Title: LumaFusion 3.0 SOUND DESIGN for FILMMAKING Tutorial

In most cases, you will need to go in and tweak that with changing some speeds, volumes, and also maybe add a high pass or low pass filter to make it sound different. That is also what's called sound design, and where you customize and design your own type of sounds for your video. So this is also something which is really important to consider and do when you are using sound effects for your videos, because right out of the box, most of the sound effects is not as sharp and as good as you probably want them to be.
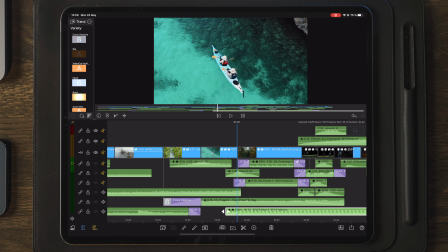530s
So that's where the tweaking comes in. Now, this is the heartbeat as I mentioned, and this creates that boom, boom, boom,
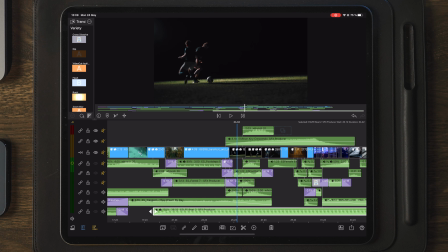538s
boom pumping sound all over the remaining clips here, all the way to the end.
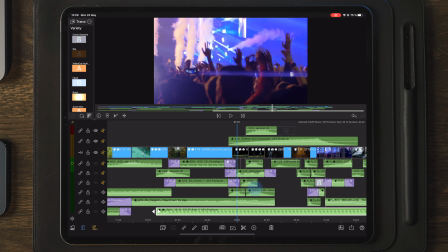543s
Now, let's move over to the beginning here again.
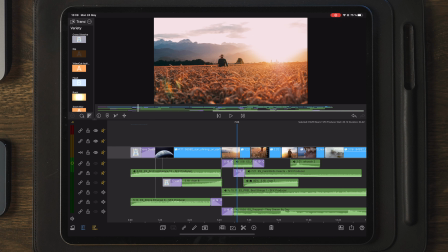547s
As we can see here on the second clip, we're at a field and I needed something than just music. So I ended up with adding some field birds and insects, which is creating a really nice vibe to the sequence as well.
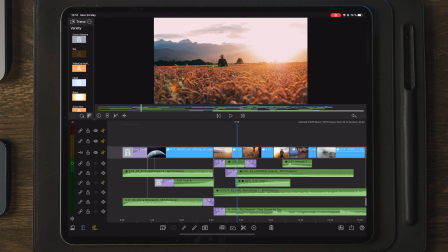565s
And you sort of feel that you are the person that films this other person, if you know what I mean. So it's really important to take a look at all the different elements which is in your video to see what type of effects can I use, what is the different things in the video, what's the sound that these or those things are making, and try to find different sound effects for that.
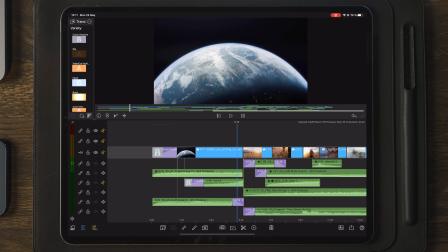587s
Now let's take a look at all these here as well. So we have the music and we have the strings, and we also have the fill birds here. So we're just gonna go on and we're gonna play the two bottom layers here,
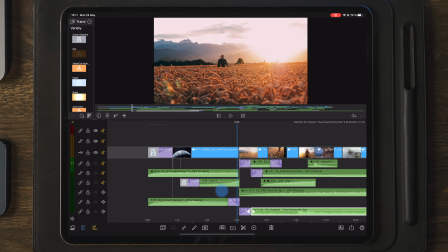603s
this one, and then we're gonna add in the sound effects of the field birds and insects after.
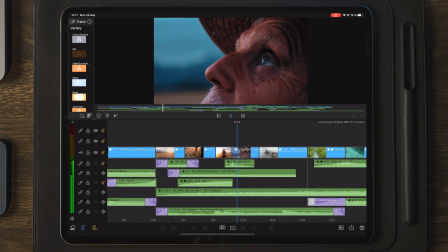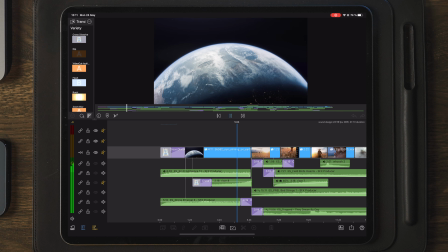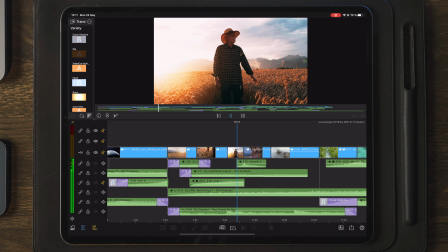627s
So here you can hear that is already creating a different vibe to the sequence.
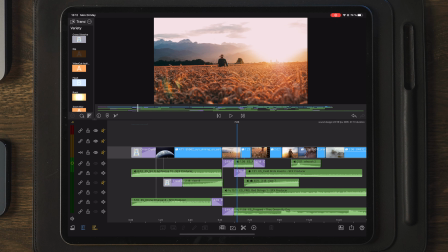633s
We have everything that you see in the video. We have the insect sound, which is very common for something like this, where you have this field and you're walking there at sunset, and that's why I wanted to have the insect sounds there as well.
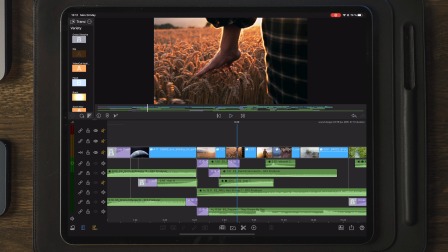650s
Now there is another thing here. If we take a look and listen to this sound here, this is just an exhale from a person, a breathing effect, and I used a lot of breathing sound effects here as well, just to sort of use those as a transition for the audio when going from one clip to another.
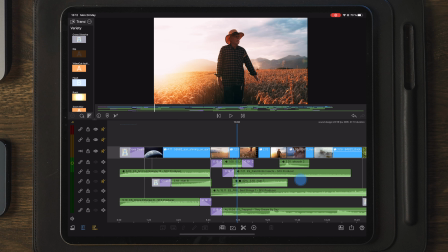673s
Now, if we play this back just as it is,
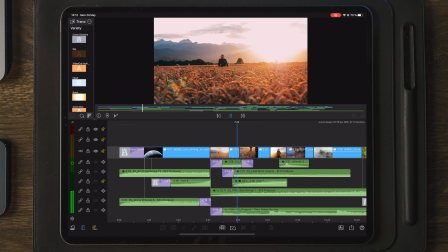now let's go on and apply the riser here, which also is customized a little bit with the different gain levels here. So if we go over here, you can see that I applied 3 different keyframes just to get sort of a curve to it, instead of it going from one point and then straight up to the volume I wanted.
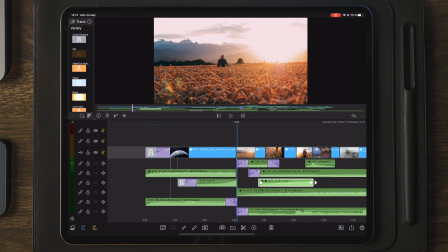704s
So let's play back all these sound effects which is underneath this part of the sequence.
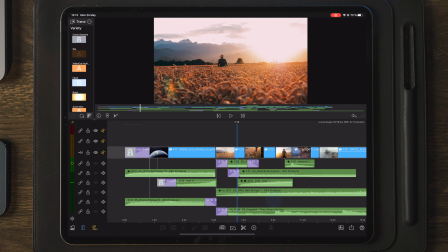717s
And here you can hear that the riser is actually building up the expectation of something is going to happen.
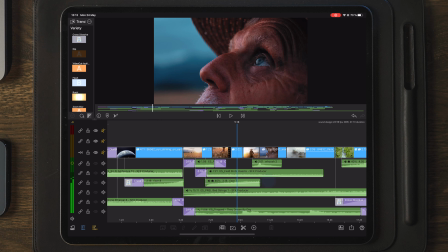726s
And then we get this breathe effect, and we have this this old man here looking up to the sky,
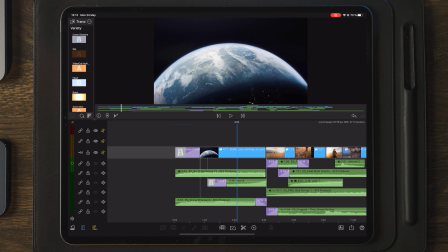733s
which is then reflecting back to the clip, which is in the beginning.